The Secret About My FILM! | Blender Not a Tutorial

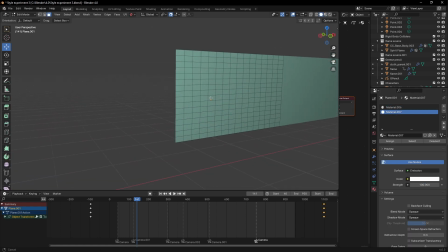I created an emission for the part where it seems like the train is moving.
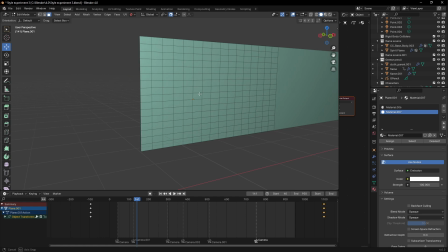So the light behind the train window showed that effect.
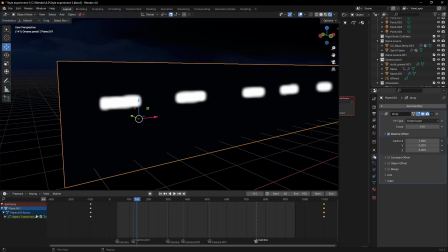This is a plane with array modifier to make it as long as possible.
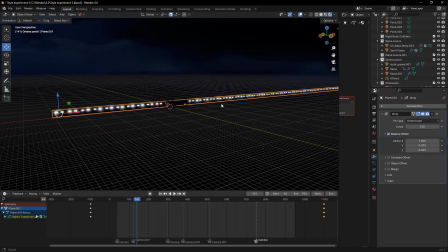It's so long that I didn't even need this much, but just to be on the safer side, I made it that long.
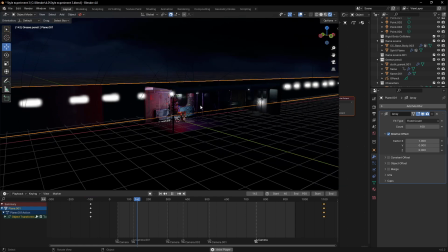This is behind of the scene. You can see this is how the train looks like. This is how the train looks like.
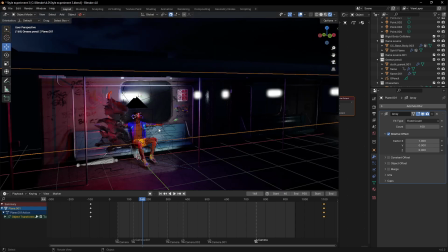I cut this part out so I can easily animate, because obviously my character was facing here, so I need to see what is going on like this.
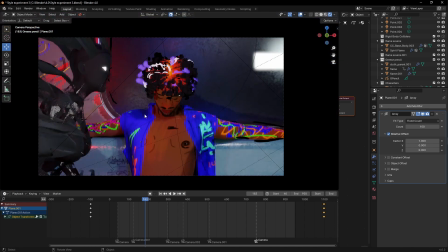You understand? So this is demon. This demon is now in the scene. You know, yeah, his demon is now in the scene.
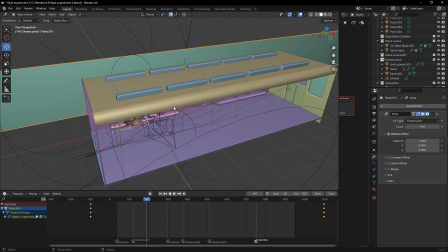That is the trick. The train is just in one place. Same as the other scene I matched together, this one.
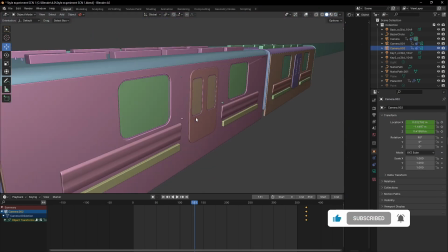The train also is in one place,
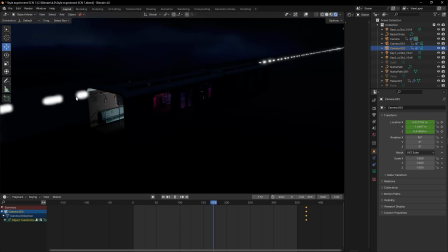but the background light is moving to sell that effect of the moving train,
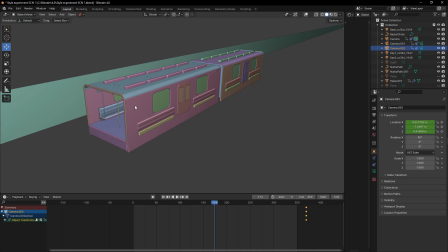like it's moving through a tunnel. You know, it's horror. So I figured the idea of a tunnel is going to sell it more. So because tunnels can be very scary.
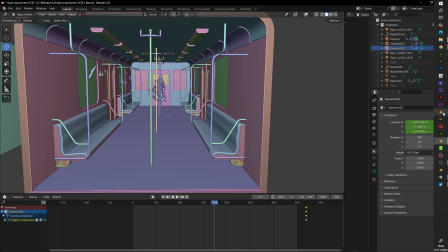Yeah. This is the So that's that. I think that's that for the first thing.
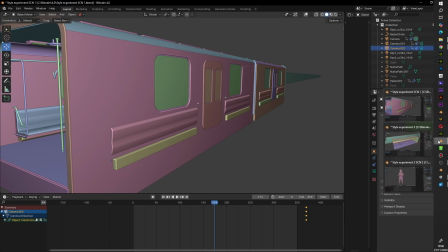But it's just fun to see the tricks that go behind achieving each shot and each scene.
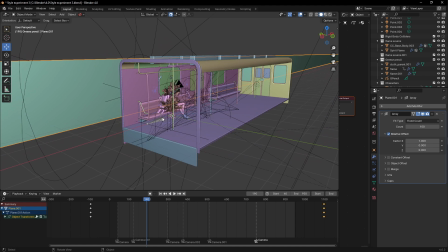There are many ways you can sell movement in 3D in animation as a whole. Because now what sold the effect for you as the train is moving is the camera shake and the light.
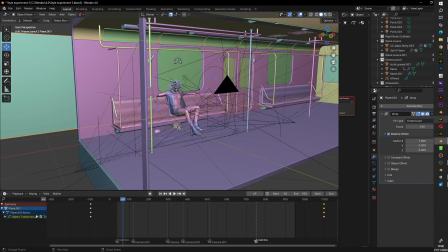Remember that his demon started coming towards him in this scene.
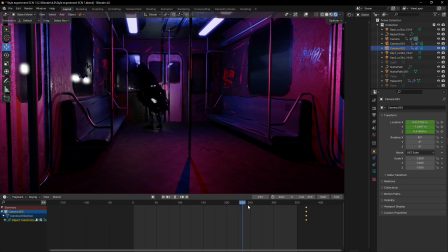This is how I animated this demon here, coming towards him in this scene.
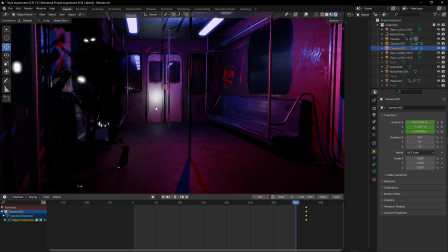Then this scene finished here. That is this is just where this is the end of this shot here.
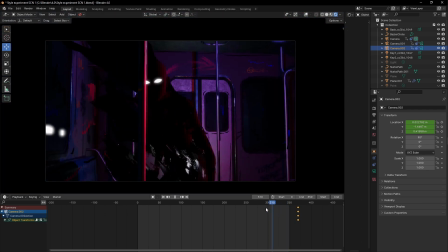This is the end of this shot. This is the end of this shot.
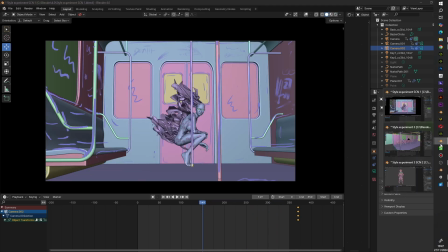And I continued that shot in the main scene.
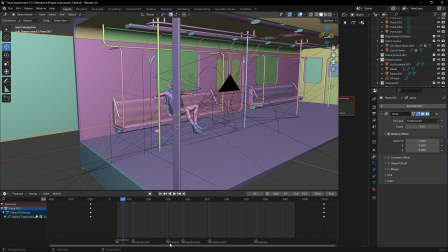I continued that shot, and look at these cameras here, down here. This is how I create my, let me show you from the camera view.
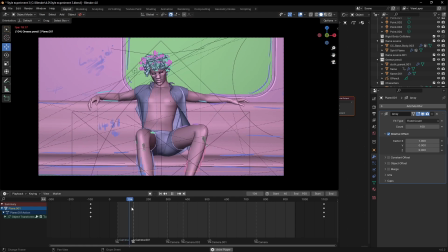This is how I create my shot. That's the first shot, this is the second shot.
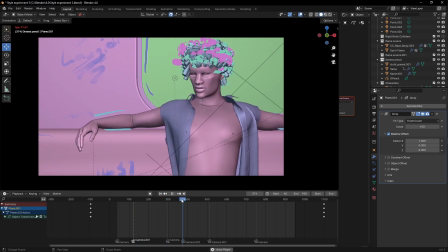Another shot. Back to the full shot, to the wide view.
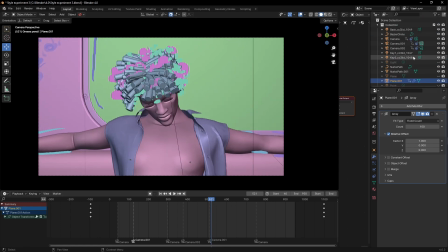Another close shot. So that is how this scene has how many cameras? 1, 2, I think 5 to 4 cameras.
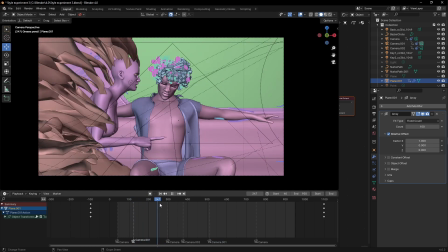So that's how I create my shots, and I can actually show you how I do that.
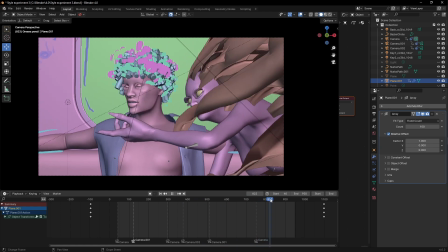Or I should create a dedicated video. I think I should create a dedicated video to that. I think I should, so I don't deviate away from what we're doing here.
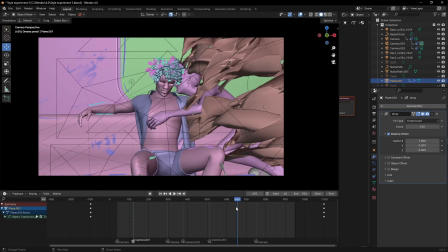Okay, okay, to continue the shot of the demon coming towards him.
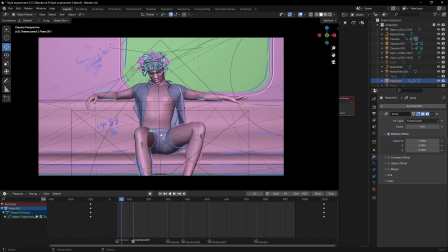What I did was very simple.
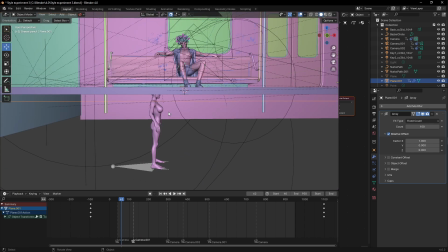This is the demon this is the demon underneath the train, underneath that model. All those time while he was sleeping and waking up, I made her stand here, and I timed her to when I want her to appear in the camera.
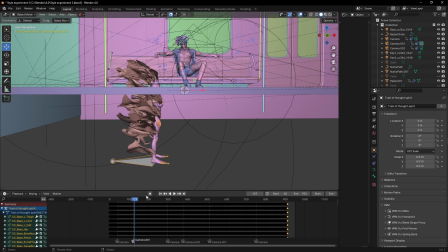Like if I click on this, you're going to see. Oh, sorry, there's a lot of keyframes, so you might not see that. I keyframed that sinking into the floor and coming up when I need her to.
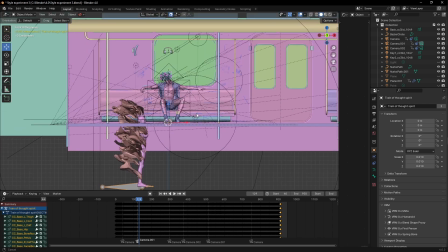So I'm showing you here this is what I call behind the scene of behind the scene.
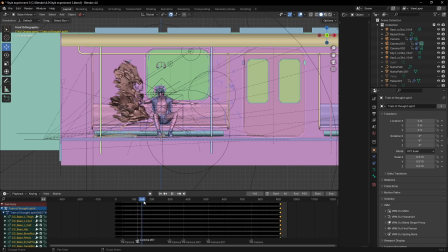This is her first appearance. This is her first appearance. That is how I created. So she disappeared again. I made her come down again. Then this is her underneath the train, and I made her come back up by the other side of.
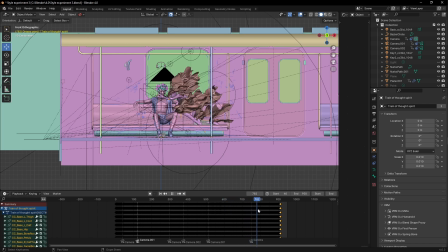So this is how I animated her going in and out, like in the film.